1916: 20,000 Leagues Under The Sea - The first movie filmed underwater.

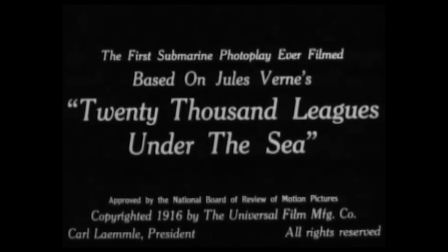In 1916, director Stuart Patton gave us his version of Jules Verne's 20,000 Leagues Under the Sea.
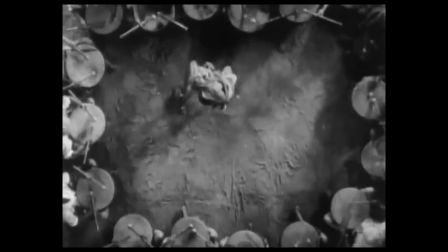The film was extraordinarily expensive for the time, costing over $200,000, equal to about $5 million today.
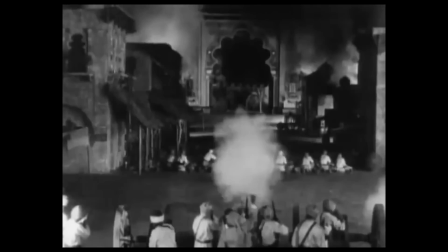That money paid for special effects, location photography, large sets, exotic costumes, sailing ships, and a full-size mock-up of a submarine.
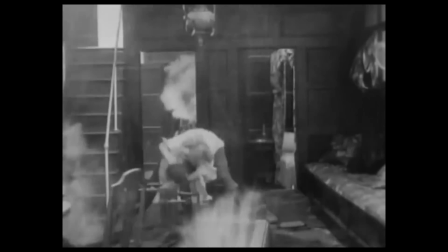A year earlier, A Birth of a Nation had shown that spectacle sells, and Patton was about to put this lesson into action,
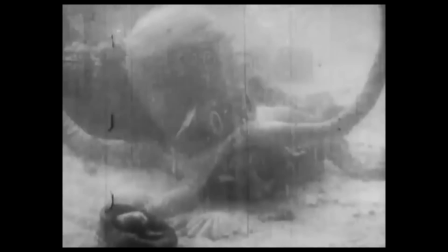with explosions, sea monsters, and the first footage filmed underwater.
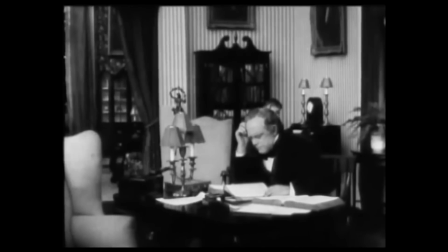The film also takes inspiration from A Birth of a Nation by combining multiple narratives into one.
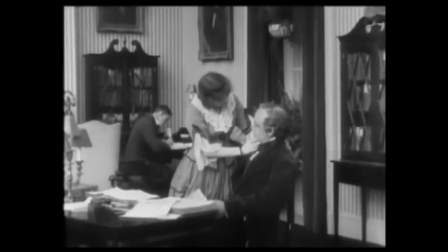You have the story of Professor Aronnax and his daughter, who are out at sea investigating reports of a monster that has been attacking and sinking ships.
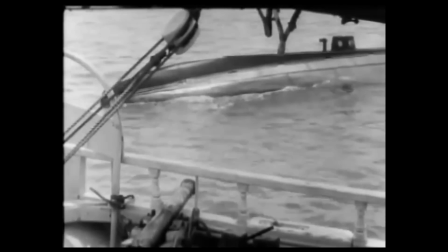That monster transpires to be Captain Nemo's submarine, the Nautilus. We're told of an unavenged wrong in Nemo's past.
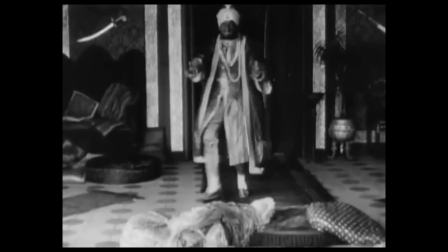It's eventually revealed that the captain was once Prince Dakur of India.
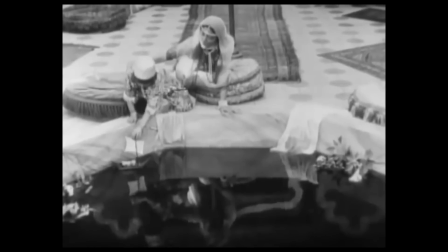For the past 12 years he's been seeking revenge against the man that caused the death of his wife and kidnapped his daughter.
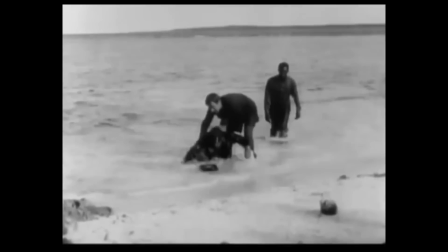There is the story of 4 Union soldiers who find themselves stranded on a mysterious island where they find a child of nature,
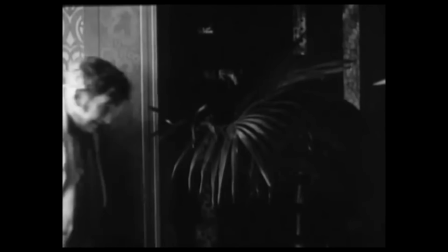a young woman living alone in the jungle. And finally there is the story of Charles Denver, a former Indian colony officer.
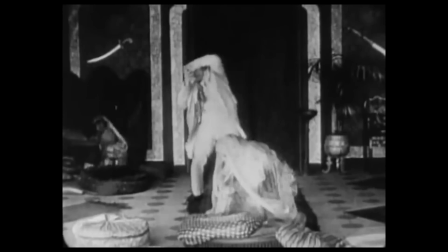Through flashback we're told that he once tried to force himself on an Indian princess who took her own life rather than submit to him.
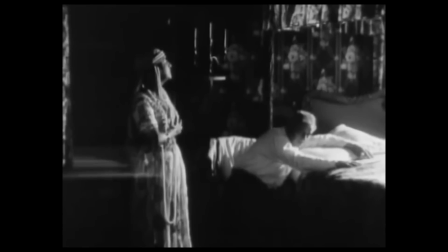He took the princess's daughter and stranded her on an island. Haunted by his dreams and the ghost of the princess, he travels back to the island to find the girl he abandoned.
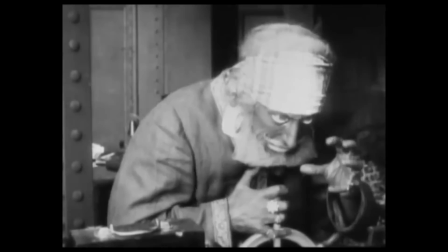At the film's climax, Captain Nemo attacks Charles Denver's yacht. He saves his daughter, along with some Union soldiers.
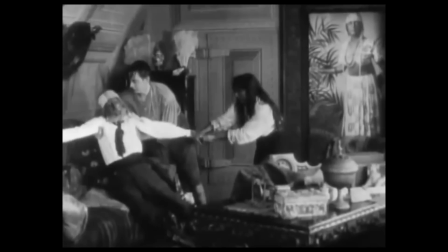Reunited with his daughter, he is overcome with emotion and dies. The Nautilus is set to drift forever at the bottom of the ocean.
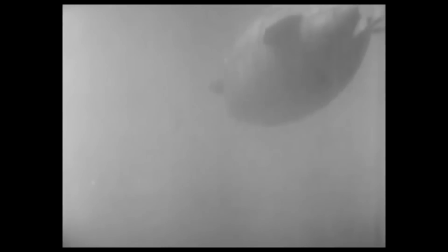There are several reasons why this film is notable,
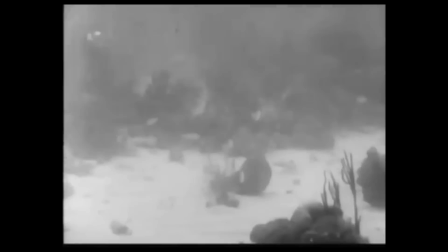but the most impressive is the use of spectacular underwater footage made possible by John Ernest Williamson.
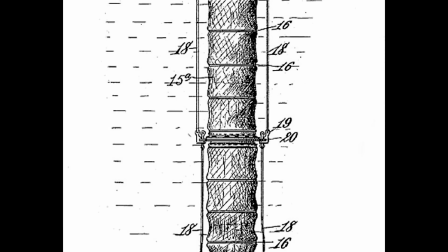Williamson invented a device called the photosphere, a chamber attached to a tube of iron rings that is lowered to the depth of the ocean.
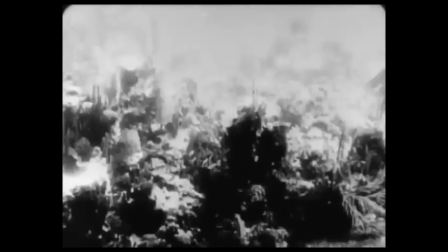This allowed for the very first underwater photography. The underwater footage amazed audiences, giving them a glimpse into an alien world that they had never seen.
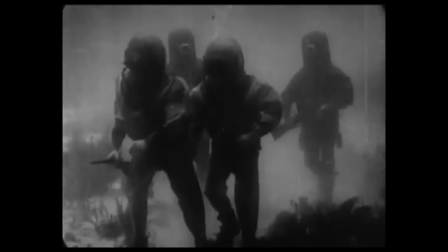And although there are shots like these, where divers walk along the ocean floor, that are both beautiful and fantastic,
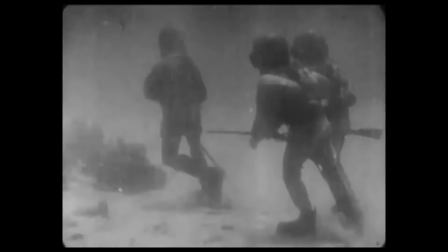the big payoff, where Captain Nemo saves a pearl diver from a sea monster, hasn't aged quite so well.
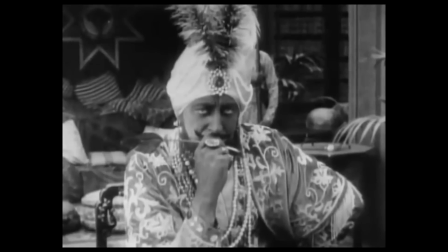Captain Nemo's true identity is revealed to us via flashback, a technique invented by W.D.
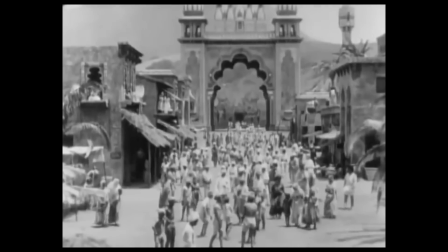Griffith a year earlier. Instead of simply using a jump cut or a tint to let the audience know that this is taking place at a different time,
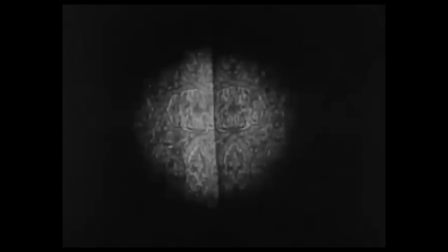as Griffith did, Patton fades into a shot of curtains that part to reveal the action.
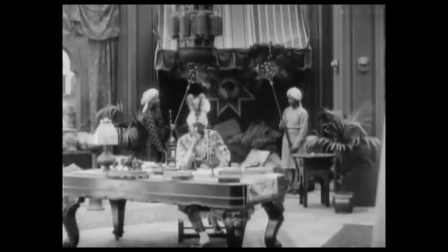This is an interesting take on a relatively new technique,
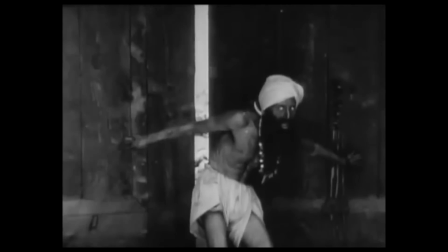a way of visually communicating with the audience that what's happening on screen is taking place in a different environment and a different time to the rest of the story.
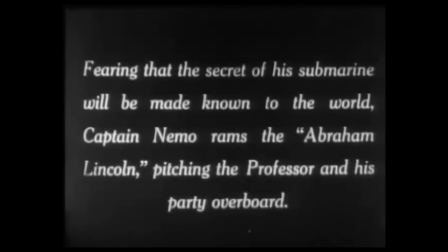Although the film is largely forgotten, and it will never be held in the same regard as films like Birth of a Nation, it makes great use of early film grammar,
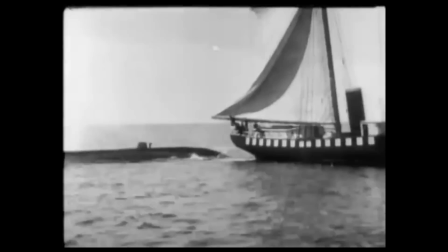communicating the information visually with the audience and building on the groundwork laid by D.W.
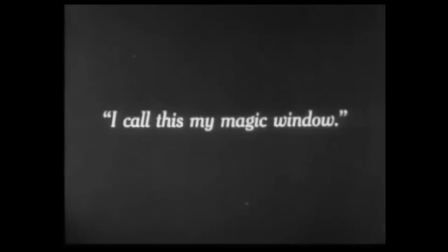Griffith. It makes great use of some early special effects and received extremely positive reviews, praising it for its amazing underwater footage and exciting narrative.
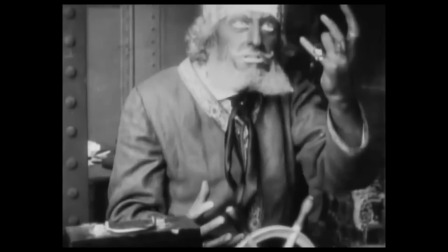Sadly, the film was just far too expensive to produce, and it couldn't recoup its costs.
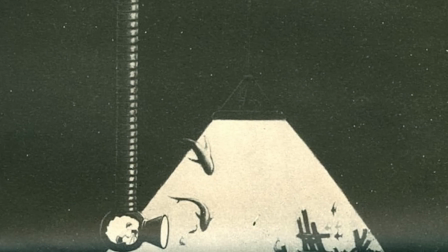The film stands as a testament to the melding of technology and filmmaking, and to directors going to extreme lengths to get their shot.
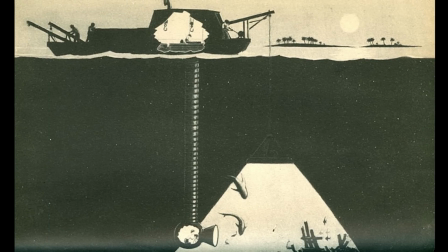It might also be Hollywood's first big-budget flop. Thanks for watching.
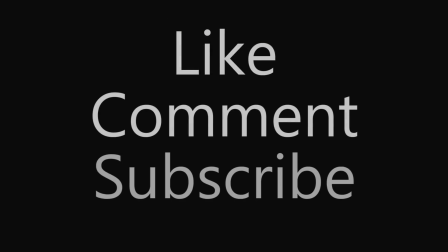Please comment to let me know your thoughts on the film, and subscribe so that we can travel through the next 100 years of film together.